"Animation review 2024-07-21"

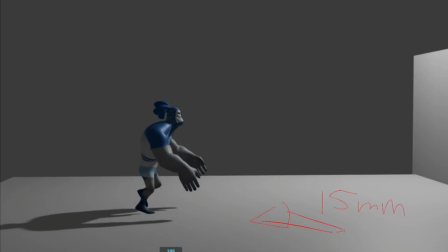(8:13)
You could probably do something more interesting with this one.
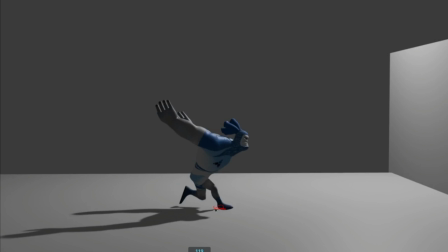(8:18)
Here, feet are slipping a bit here. I tell you with the kick thing, it's probably what you just put some geo if you need to, or some locator pins.
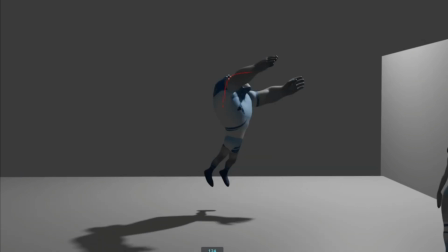(8:42)
Here, shoulder.
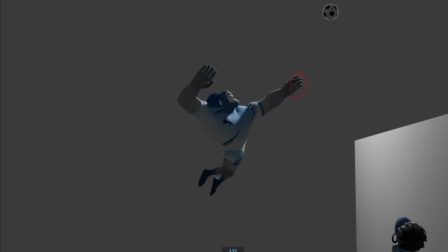(8:47)
I'd animate the hands. You could also have this in two shots where he's like this, current pose, and have
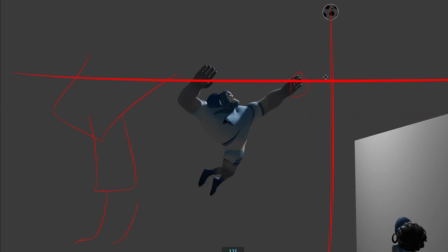(9:02)
in the quadrants, the upper quadrants have the ball here or higher corner, and have the girl here like this, so she's looking at him instead of here. The distance is a bit too.
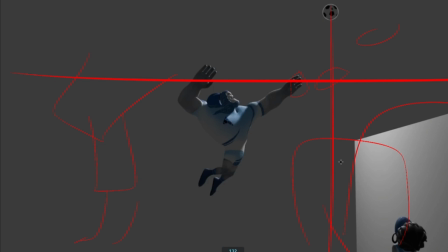(9:20)
She's a bit too far. She's too small to, so the audience actually see her. Here you want to do the. I kind of see you want to do the slow-mo camera turnaround. I'd give it more time.
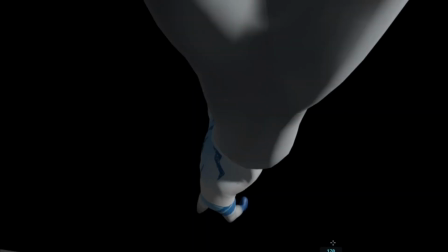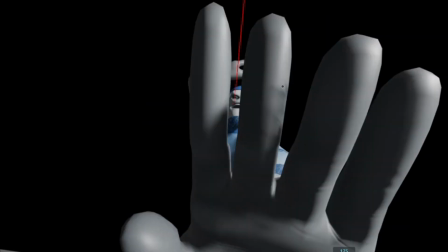(9:45)
Here, I'd stretch the fingers really long and increase the speed.
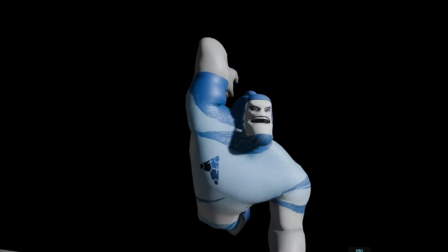Here, right here, I cut it. If you have all black, I have all black, but don't have these things here.
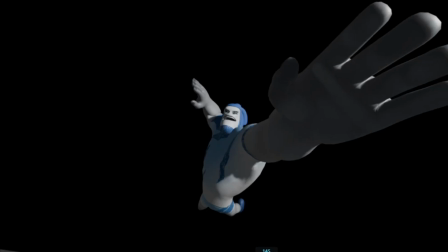(10:03)
Also, can you animate the mouth?
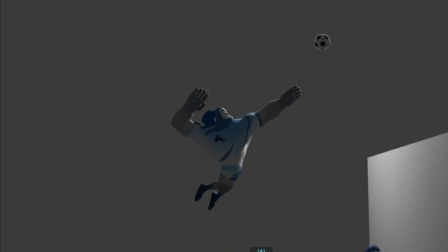(10:08)
Uh,
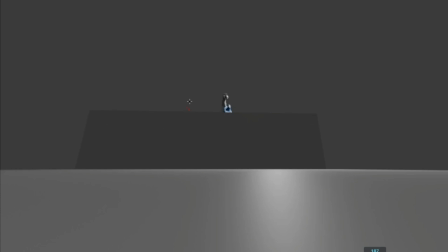(10:14)
Here, I'd have it really centered in the middle, or here, so we could go in a straight, another diagonal line, so we could see more of the ball hitting the thing, and then you have the ball squishing like this.
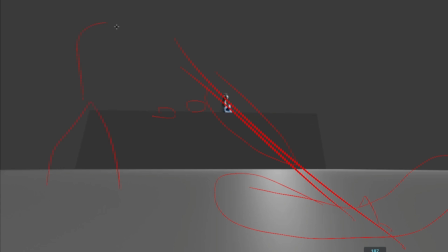(10:31)
I'd add another character here. You just have to pose him, kind of looking to the side. You don't have to really to animate him or her, but just so there's somebody else in the other on the other side.
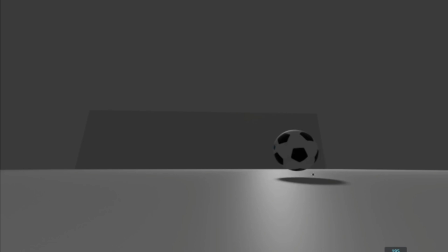(10:48)
Um, yeah, this squish is a bit too slow. Um, have it like really squish down and rotate at the same time if you can. I don't know this exact ball rig, but yeah, you're rotating at the same time here.
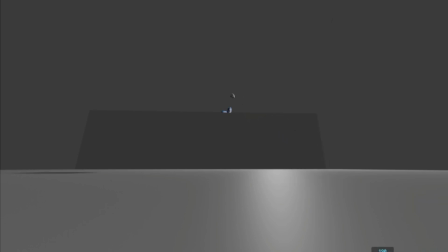(11:06)
Uh, Here I can show you
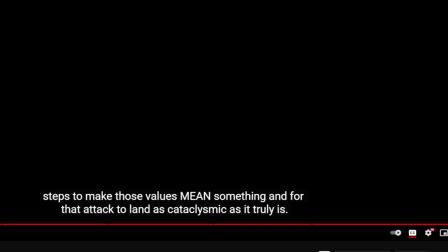(11:14)
here one of my videos.
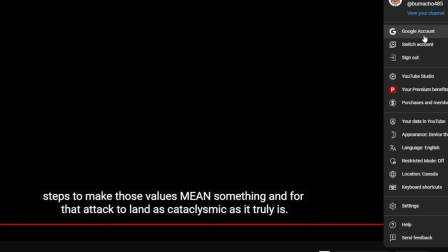(11:19)
It was my first demo here. Your channel here.
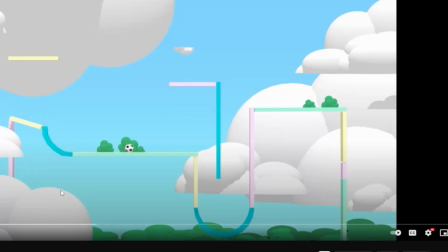(11:26)
It was this thing here. Oops. I broke it down into parts here, but you can see how the ball kind of.
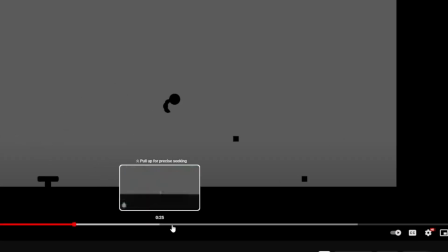(11:38)
Oops. Probably see this one. It rotates, squish,